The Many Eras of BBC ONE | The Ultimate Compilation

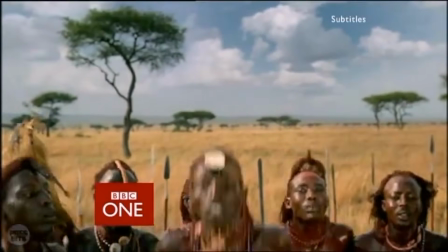(78:14)
It may not have a great deal going on compared to some other sequences, but in my view it achieves the remit of both the set and the BBC as a whole, to provide a service at home,
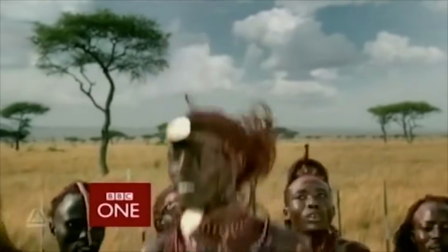(78:22)
but also abroad, to introduce audiences to concepts they aren't familiar with, to show them different lifestyles and cultures, and hopefully, they'll learn something.
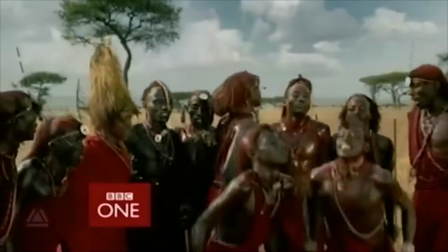(78:30)
I highly recommend you read more about the Maasai tribe. I mean, you can really fall down a rabbit hole with how much there is to know about them.
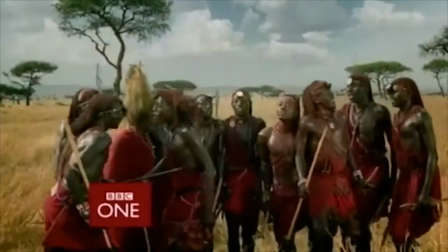(78:36)
It may not be the most remembered, but I feel it slots in nicely with the vibe and feel that the rhythm and movement ident sets out to create.
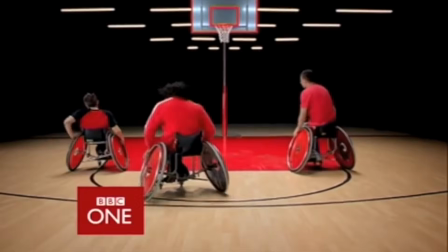(78:44)
The rhythm and movement idents were unusual for 21st century television, in that they didn't have many special variants in their set tied to specific events or programmes.
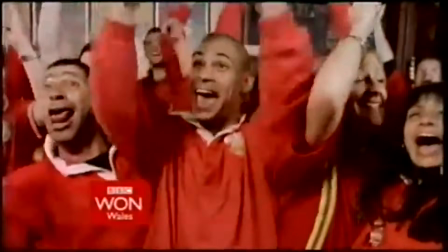(78:52)
There are some, and we'll get to those, but in terms of the main sequences, after the initial launch in 2002, the addition of new idents happens at a slow pace.
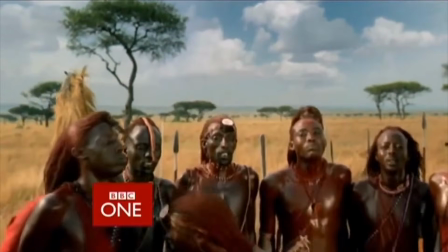(79:01)
In 2005, the last regularly seen sequence would be added to the lineup, so let's witness the flexibility of the tumblers.
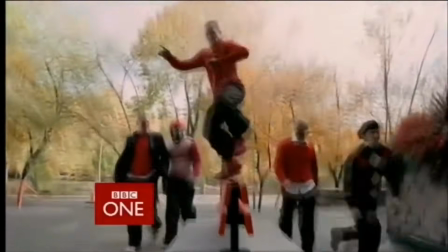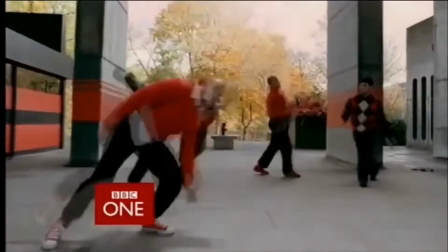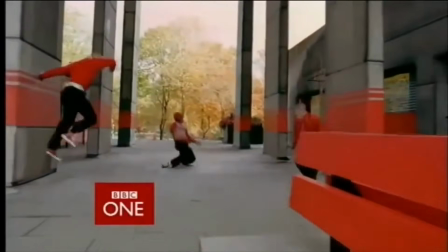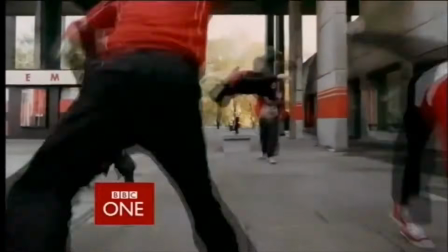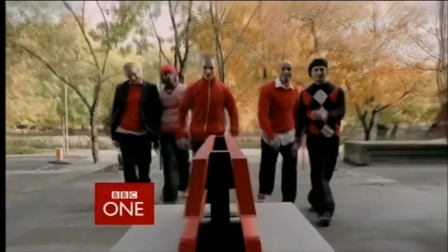(79:41)
If I'm honest, I've got mixed feelings on this one. To start with the positives, the display of athleticism from these guys is incredible.
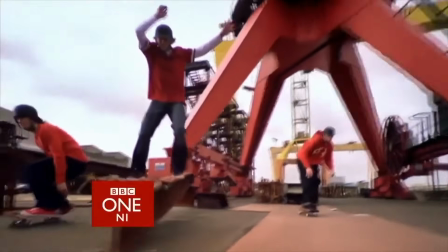(79:48)
Watching them flip and fly around this setting is great, and is very reminiscent to me of what we saw with the skateboarders over in Northern Ireland.
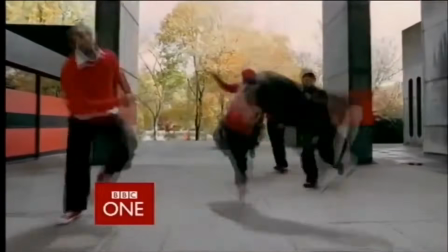(79:55)
The camera is constantly moving, which creates a good sense of motion and flow, and the colour red remains present to keep a sense of familiarity with the set at large.
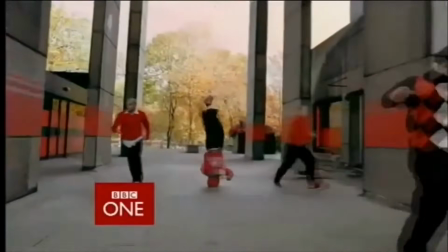(80:03)
It was also filmed at Pebble Mill Studios, once a key hub for the Beeb, though it has since been demolished.
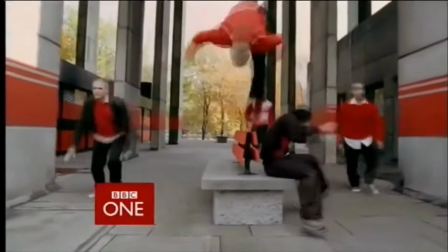(80:08)
However, I do have some criticism of Tumblr, the key one I want to address being the music.
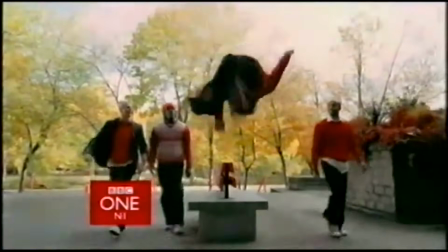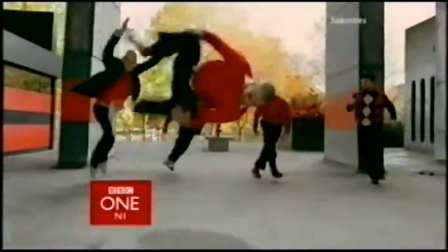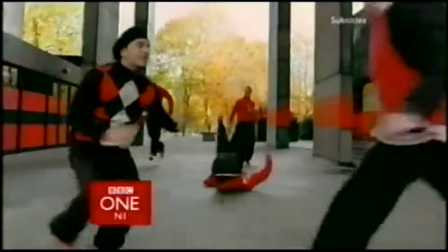(80:25) An Oscar winner for BBC One Northern Ireland tomorrow night, and one of Francis Ford Coppola's very best.
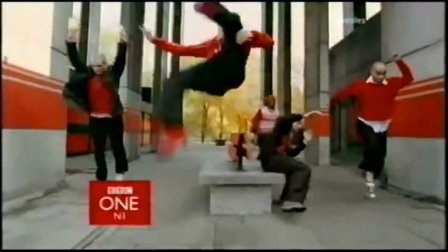(80:31) Gene Hackman stars in The Conversation at 12:05. Into the midnight hour now with violence, sex and strong language.
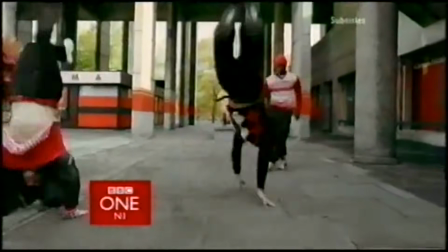(80:39) Tom Berenger's the detective, falling for a witness to murder.
The soundtrack we hear incorporates the familiar BBC One jingle of the era, mainly using a sort of synthesized brass to keep it all together.
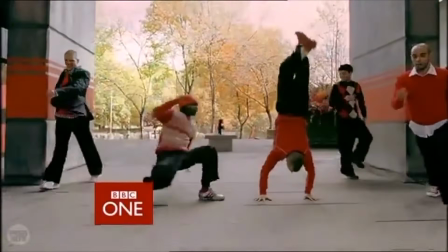(80:50)
Whilst on a base level it fits with the visuals that we see, the music, to me at least, sounds rather abrasive and a bit unfeeling in terms of how harsh it is.
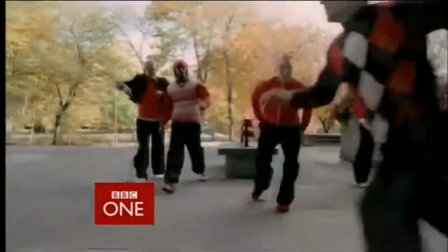(80:58)
It's not unlistenable by any stretch, but let me put it this way, there are far better soundtracks from this ident set alone that could have been used in place of this.
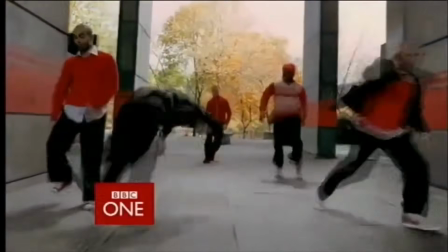(81:06)
It may come as no surprise then that when this ident first hit the airwaves in early 2005, a completely different soundscape was heard entirely.
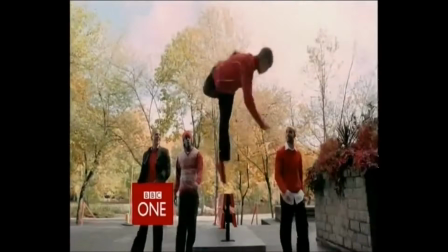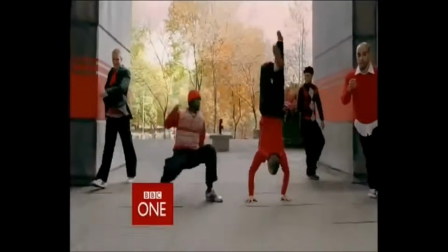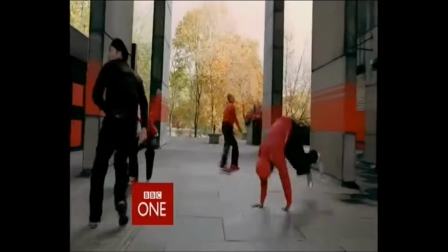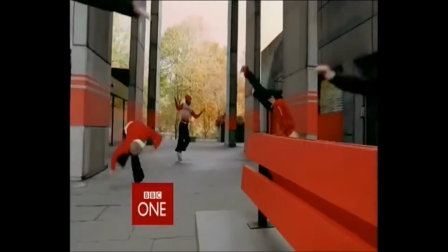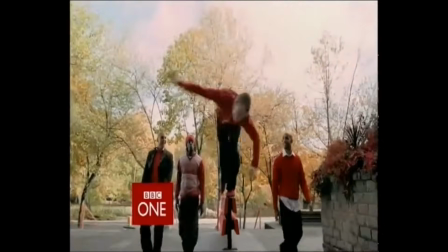(81:35)
Now, doesn't that sound a whole lot better? This more urban hip-hop sounding beat was the initial soundtrack for Tumblr, and was indeed heard on the ident's first broadcast.
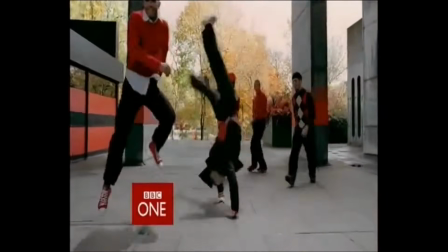(81:44)
However, due to a copyright dispute regarding the track, after just 24 hours, Tumblr was given a new piece of music, which is what we heard earlier.
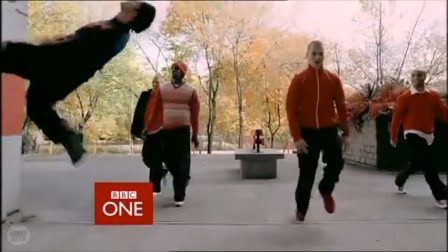(81:51)
I understand that replacing it was unavoidable, but the funkier, edgier soundings of the original fit so much better than the brass sounds of the replacement, at least to my ears.
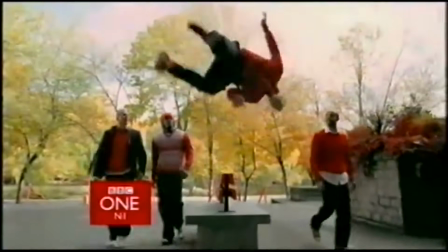(81:59)
It's all subjective. Oddly though, the original music was heard for the remainder of the Rhythm and Movement set's life, though only if you were watching BBC One Scotland.
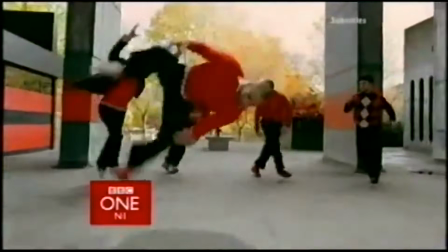(82:07)
As idents go, I enjoy Tumblr in the same way I enjoy several sequences from this set.
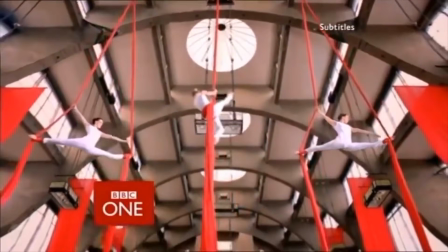(82:12)
It demonstrates people showing off their talents and skills in a very appealing and exciting way,
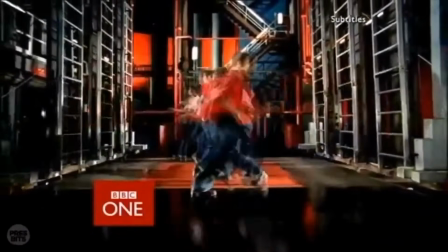(82:16)
though I feel compared to something like Skateboarders or even Tap Dogs, it's just missing that little bit of extra that makes it magic.